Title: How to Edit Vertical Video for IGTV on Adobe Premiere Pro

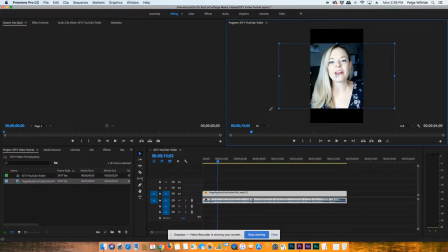If you wanted to make it the size of the vertical video, you just expand it like this and then hit it to be this size. However, my video has all these graphics on the side,
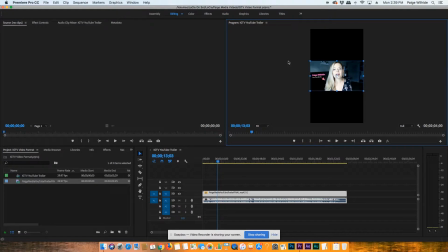and I want to show them in the IGTV video, so I don't want to lose that. And that's really important to me. So that's why I have to show this whole, the entire video. So now you've got these two black bars on the top and bottom. It doesn't look that great.
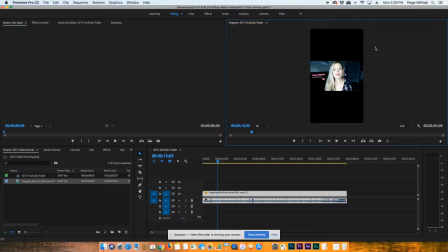You totally could upload it like this, fine. But I like to do something a little more fancy. Now, here's one thing that you could do, is you could change this background to be your brand color, or you could change it to be white.
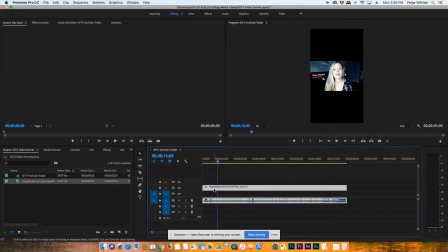I moved this main video up to V2 because down here I'm going to put the background.
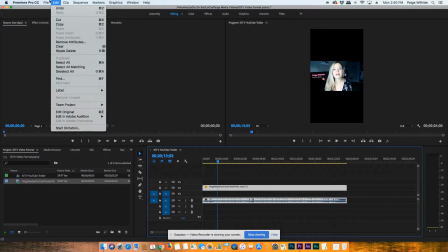So you're going to go to you're going to go to, what are we going to do?
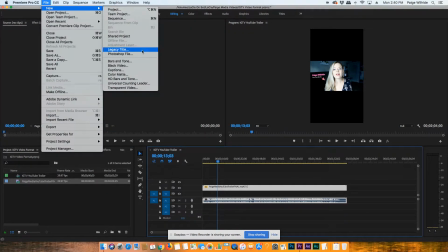Oh yeah, new, and then so file, new, and then color matte,
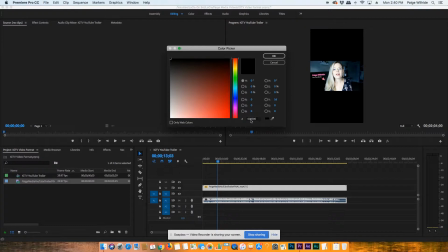and then just click OK because it's going to be all those sizes. And like, let's say I wanted it to be my brand colors exactly.
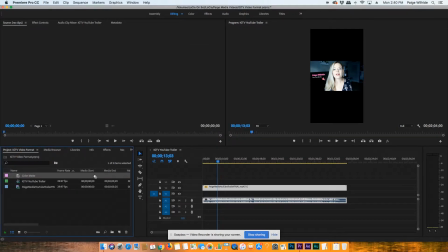It'd be like that. Click OK, color matte. I will drag and drop that color matte right here onto the first line.
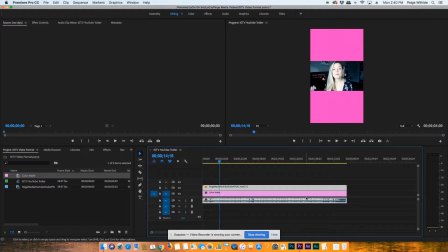And there you go. That's intense.
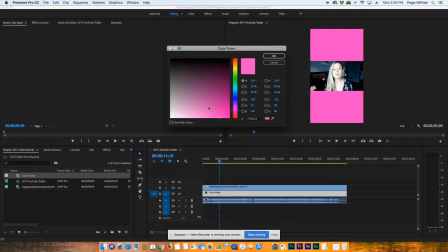This is a lot for someone to look at. Now you could totally change the color matte just by double clicking it, make it totally white.
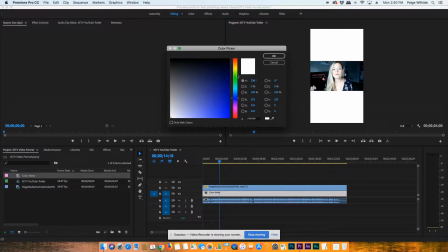You can change it, you know, halfway through. Whatever, it's fine.
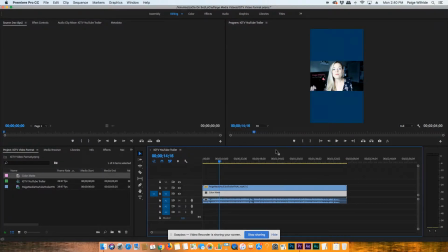Oops, what did I do? Okay, yeah. So you could change that color matte. I don't want to use a color matte. I want to do something a little bit more professional, let's say. So we'll delete that. And I am going to first
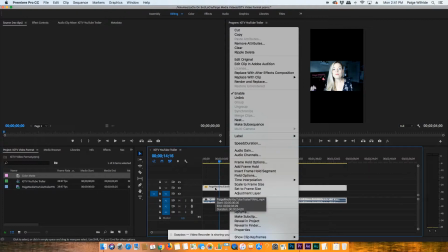click control and then click on this on your clip.
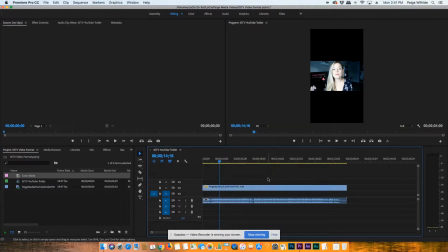Why am I forgetting words right now? And then go to here to unlink. So that just unlinks this from the audio so you can move it independently of the audio. Now I am going to actually copy it. So you push command copy, or you can go up here to edit copy as well.
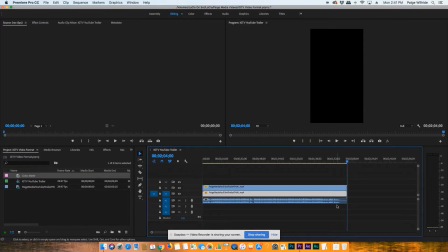And then I'm just gonna right over here, command paste. And that doubles up my video right there. So I'm gonna move this one, this top one over, just so I know that I am playing around with this first one right here.
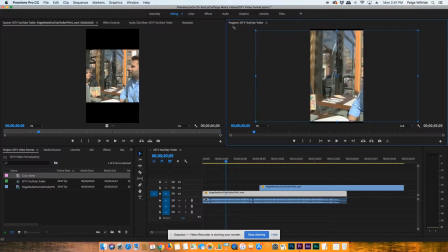I'm gonna expand it like I did before to the exact size of the vertical video. And that is gonna take up the entire background, right? So there you go, right there. Awesome. And then when I move that back, let's move it back,
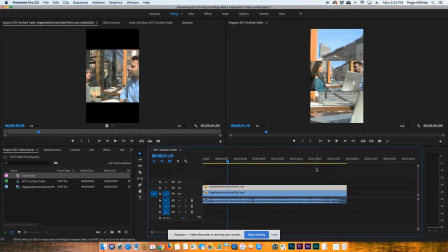you've got the video playing behind your main video that you want people to watch, okay? And it's just gonna run through that whole thing. Now, I think it's a little distracting when the video is crystal clear and you're like, why are you behind you in bigger form?
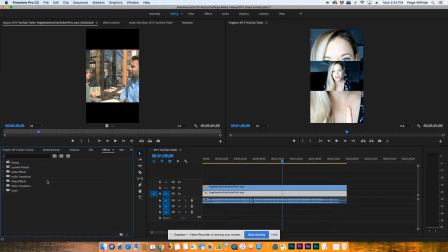So we're gonna go into effects and go to video effects, go down to blur and sharpen. You're gonna open there, and then you're gonna go to Gaussian blur and then drag and drop that on the V1 on the first layer of footage.
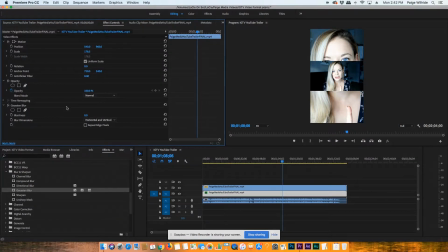Double click it and you'll be able to go into the effects panel over here, and we're gonna ramp up the blurriness of the background. Look at that. Isn't that great? So you know, I like to make it around 200, and there's just this like hint of the video playing in the background.
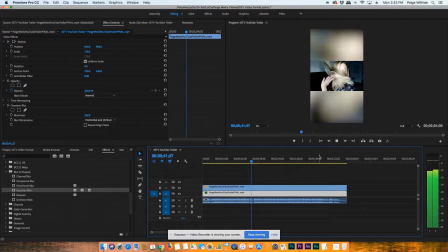It's not distracting, it's not jarring, it works really well, it moves along with the video that you're watching. So it's just really, it's good for the eye. It also makes your video kind of pop a little bit rather than having this like plain background on the back.
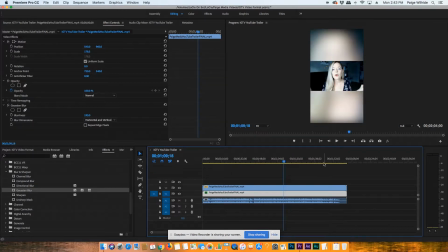It just keeps the eye engaged. Okay, so I like to keep it like that.
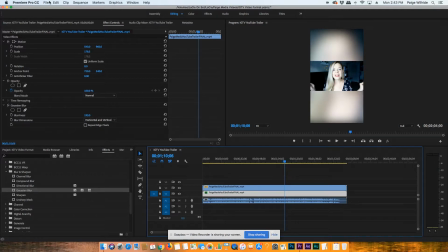And then sometimes you want to add like a title or something here. So I'm going to do a new legacy title, and I'm just going to say, I'm going to title it YouTube video.
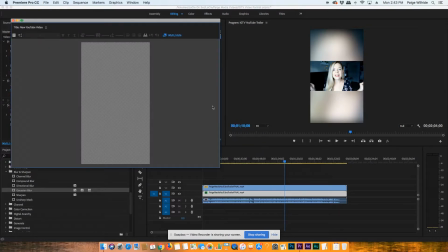Oh, sorry. Yeah. New YouTube video. And I can actually make this title the same for every one of my new YouTube videos and then just plug in
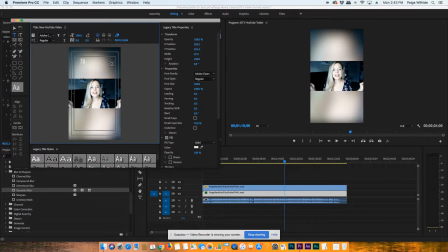the video every time I have a new one out. So new YouTube video. Let's do this as like Futura, change the font there. Let's make it a little heavier.
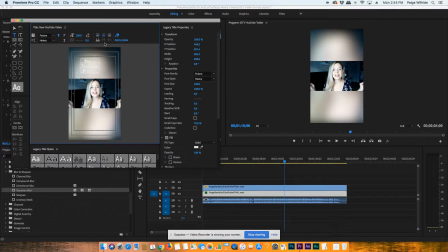New YouTube video. We're going to center that, and then we're going to center it here. So these are just, you know, play around with these. Oops, that's not what I wanted to do. I want to make this heavier actually. Let's do like extra bold, boom, boom, boom.
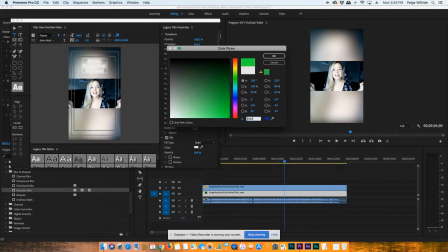Change the color, FD2DCA, cool, dun, dun.
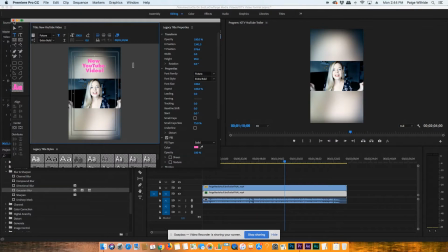And then you've got new YouTube video, awesome. So we're gonna X out of that.
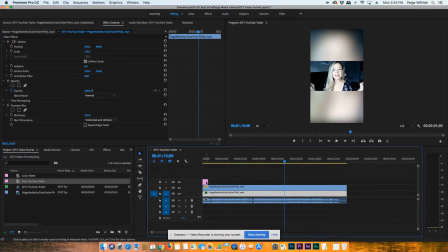We're gonna drop that right in here. And I'm actually gonna expand that over the entire video. So the entire time the video plays, this title is going to be on there. Let's say I wanted to change the title halfway through.
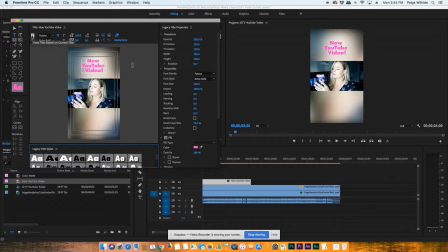We'll double click the title. I click here. I use this feature a lot. New title based on current title. It's basically just going to duplicate your title. You get to rename it. I'm going to call it subscribe. Okay. I'm going to select it and just change it.
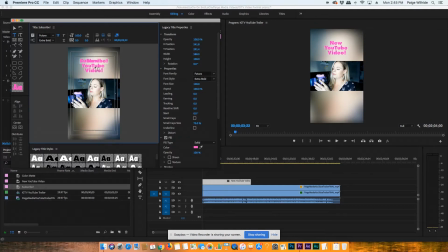Subscribe.
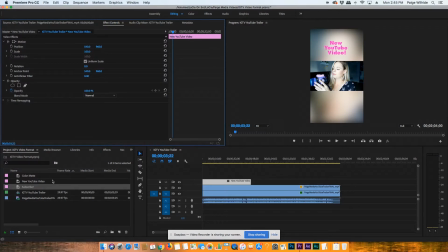Cool. Subscribe link in bio. And then that goes right here. So, and then we'll expand that to the end. So it's going to go from this title to this title.
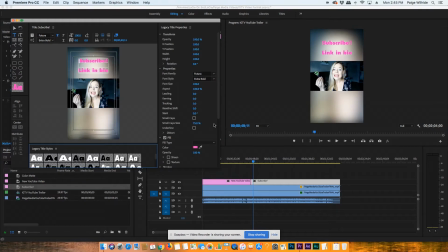And now, you know, you can add a drop shadow. You can play around with it so that it stands out a little bit more.
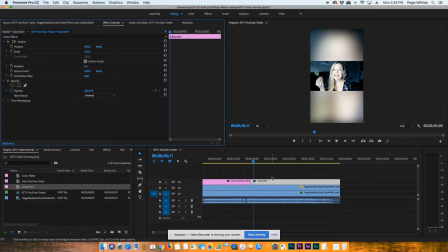That's probably what I will end up doing once I get out of this, once I've finished with this tutorial.
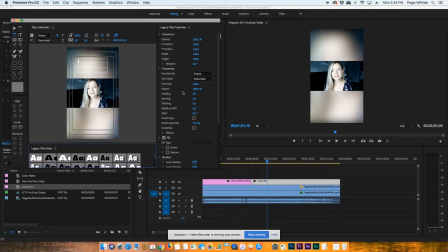Why did I just delete it? I didn't mean to delete it. Oh, no. Come back. There we go. Control Z, Command Z is going to be your best friend sometimes. Command Z and Command S, because you always want to save your project.
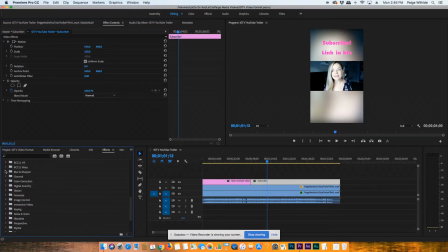Yeah, and then we'll just do like a quick transition in between those. So you're going to go to Video Transitions. We'll just do a quick cross dissolve in between those two so that when it plays, it's like not too jarring and you can see.
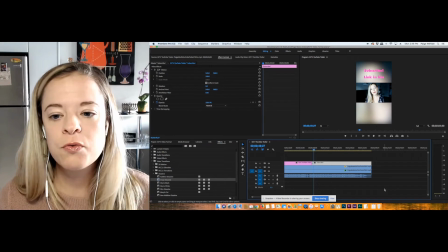There you go. So there you go. That is how you format a video for IGTV or really
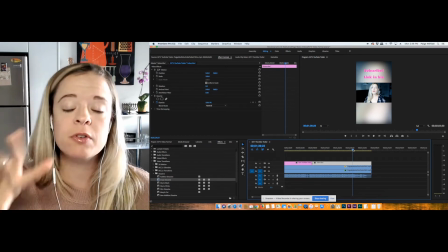any video that you want to make from turn from horizontal format into vertical format.
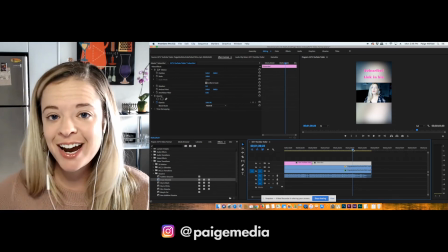That's how you do it. All right. I hope you enjoyed this video. Give it a thumbs up and then also follow me on Instagram because I am there too, obviously.
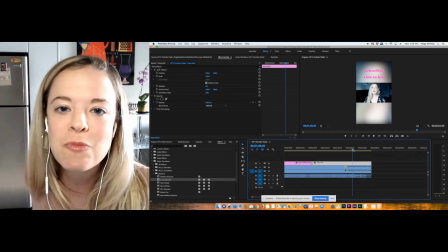And who isn't? Because if you're not, where have you been living? Where's that rock you've been living under?
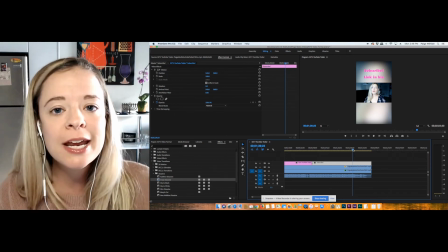So come follow me on Instagram @PageMedia and let's connect over there. I'll see you next time.